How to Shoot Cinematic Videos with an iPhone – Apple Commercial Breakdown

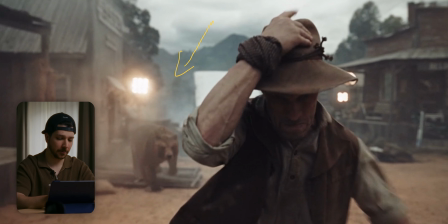736s
This shot, we have the reveal of the beer, which is obviously CGI. And to make it a little bit more realistic, they put here again haze in the background, so the beer has something to interact with. This reduces his contrast. We can make it a little bit more soft.
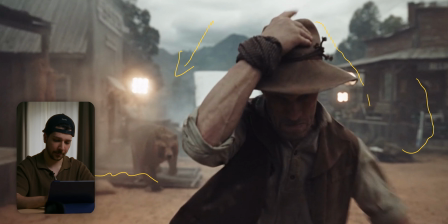753s
We focus on the cowboy, so the background is soft, which also helps the VFX because it doesn't have to be this detailed. And here's the same thing. Always concentrate on what you are exposing.
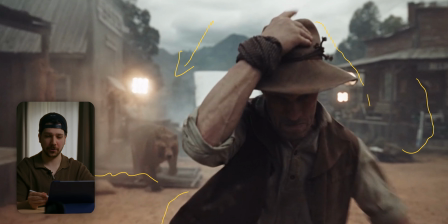768s
You don't have to have perfect exposure on everything because it will reduce layers. They keep the decisions. They want the highlights not to be clipped. They want to focus on the beer. So they are dropping the exposure on the cowboy. They could done it again with black solid,
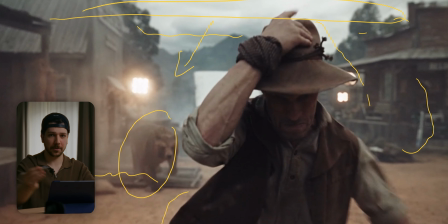789s
negative fill that is above him, that is moving with the scene, or putting a flag on front of him to reduce the contrast and the exposure. And this is what makes the image look three-dimensional and more cinematic.
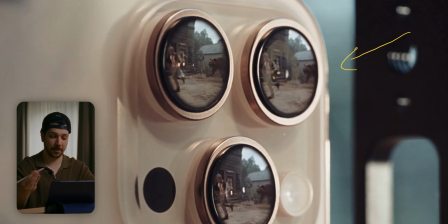804s
Here's also a funny shot that did at the end. We are now looking at the perspective from the iPhone, which you can see the man being chased. That's not a complex effect to do. You put the phone on a tripod, you shoot the scene, and later in post, you make a round mask and put it into the lens.
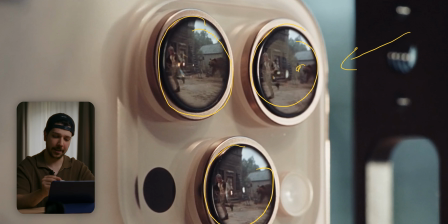821s
But it's also a great shot to tell the people, hey, this camera was recording the whole time. And you can also do it. If you enjoy this content, I really would appreciate a subscription from you. My name is Marco Bagnoli, and want to see more breakdowns, write it down in the comments, and we'll see you next time.